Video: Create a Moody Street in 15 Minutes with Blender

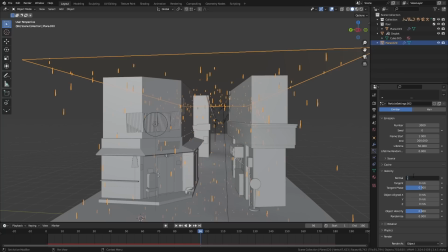I also tried making some water splashes, which I was going to render out separately and have them appear on the floor with like a particle system. Everything I tried just kind of looked a little bit naff, so I left it out.
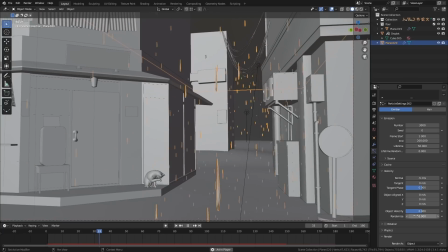My philosophy is always that it's best to just leave an element out of the scene. if you know that it just doesn't look quite right. Even if you've spent a lot of time on it so far, if it doesn't work, just leave it out, unless you think you can fix it pretty quickly.
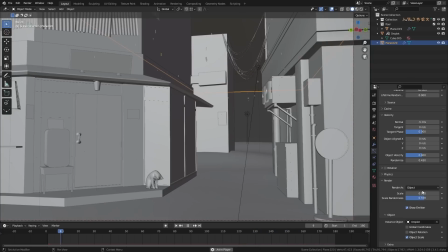I've wasted absolutely countless hours in the past trying to fix an idea that was just never going to work in the first place.
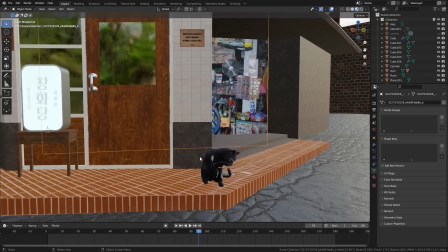I quickly added an interior to the shop just by finding a picture of a Korean
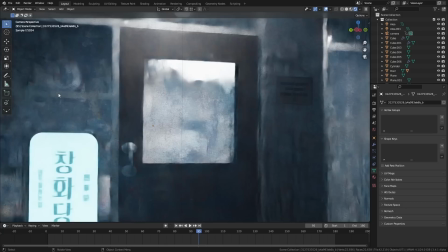store on the internet and placing it inside the shop on a plane with an emissive texture.
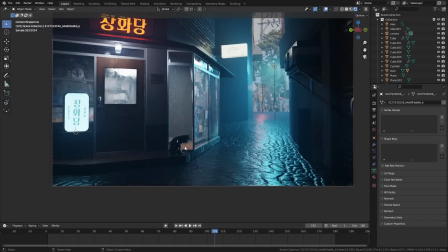Now, this wouldn't have worked if the camera was going to move around much in the scene but because the camera's perspective hardly changes you're not actually
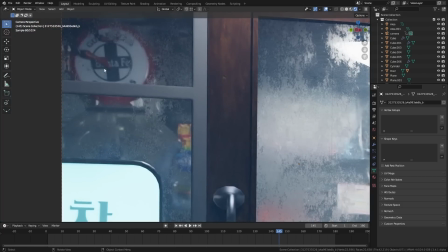going to notice that this is just like a picture inside the windows especially considering that the windows are going to be a bit fogged up and wet.
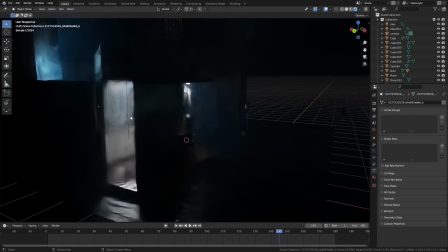Now I did feel at this point that the shop could use something in the mid ground to kind of help sell the effect and they also thought that
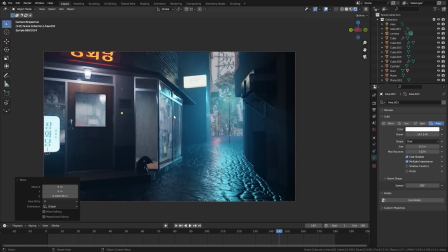the shot in general needed another human element so I went on to Adobe's free Mixamo website and I found a character and an animation of
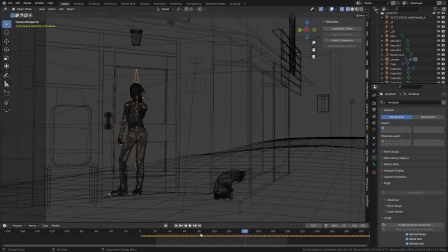someone just using a mobile phone. I put them behind the door so that would look like they're taking a call inside the shop. These Asian street scenes and back alleys always have tons of cables hanging down in between the buildings. To recreate that I used this really cool GeoNode setup called Geo Cables by AnamDeep.
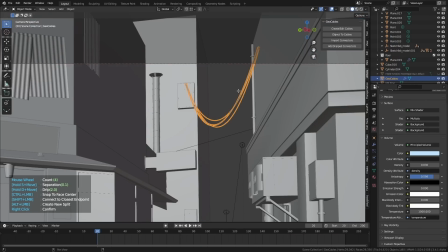It's completely free I'll leave a link to it in the description but I would recommend you drop them a few dollars if you think it's worth it because it's a very cool tool. It gives you loads of really nice controls over like how many cables you're going to generate and how much they sag then it's pretty much just a case of clicking
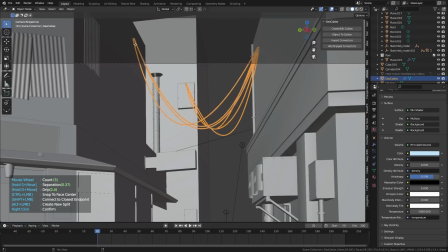between the points where you want the cables to go the final solution I used for the rain was actually fairly simple I have
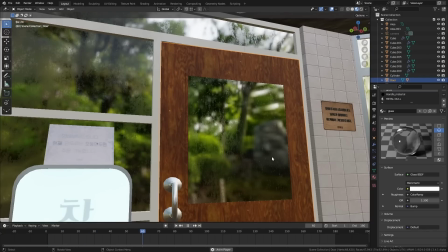an image sequence that I made for a previous project of raindrops hitting off some glass and rolling down the surface I
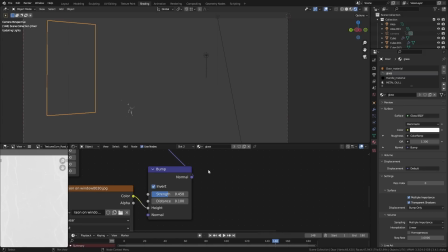used this as the bump channel of the window material just add some raindrops now it didn't really look great in this case but it's a small enough detail that most people won't
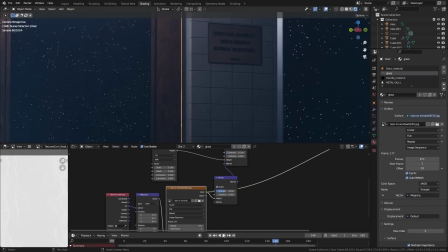notice anyway. I'll link that in the description if I remember to.
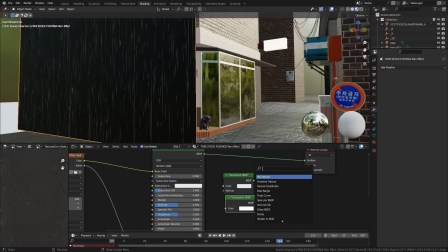And in front of the camera I have another video on a plane with some raindrops just falling down. I have a transparent and a translucent material mixed together and I use this video as the factor between them.
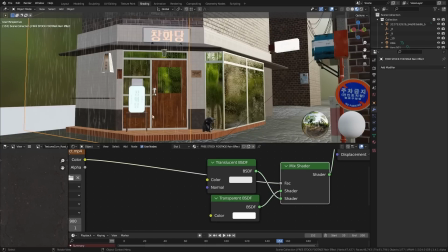The white rain particles on the video now appear as translucent raindrops when they hit the light and the black background just becomes invisible.
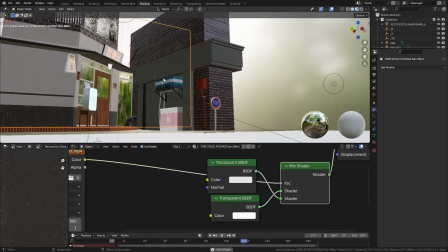So finally for a little touch of extra realism I just added a noise texture
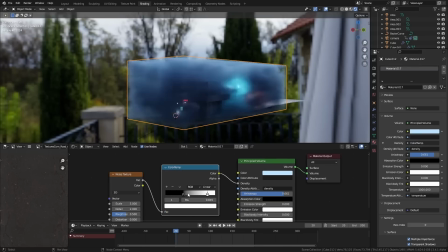to control the volume density of the volumetric fog that adds
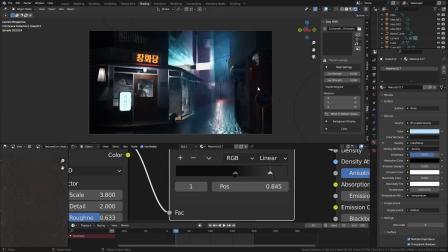a little bit of irregularity to the mist which is rarely uniform in density in real life you get these sort of pockets of denser and pockets of thinner
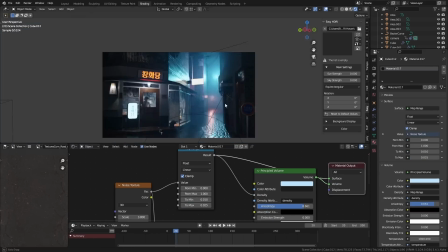areas of fog so the main takeaway I think from this video is to worry more about the shape and the composition of the scene then
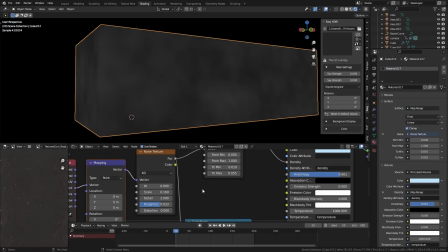the details like you normally would the darkness and the wet materials are going to do all the hard work for you there you really don't worry have to
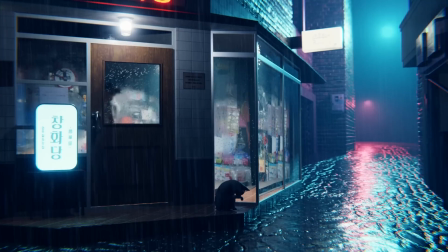worry too much about taking shortcuts you just have to worry about the overall look of the scene in my next video I'm going to show you how I made
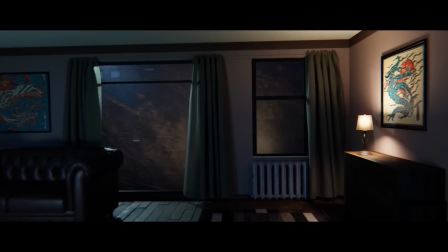the short Godzilla movie in under a week so stay tuned for that because it's gonna be a good one thanks to Nvidia for sponsoring
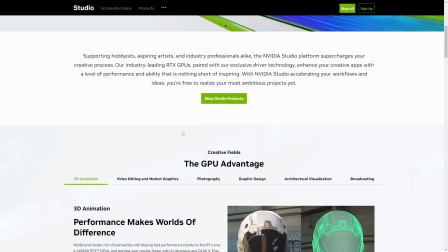this video make sure you check out the link in the description to read more about Nvidia's 4000 series RTX GPUs and
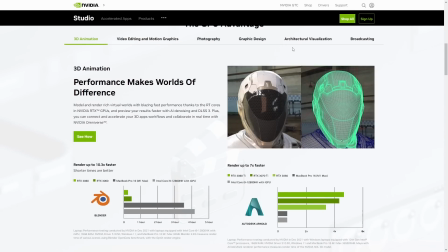the Nvidia studio program which empowers creatives to work faster with tools like optics and nanovayday bay. Thanks for watching and have a good day.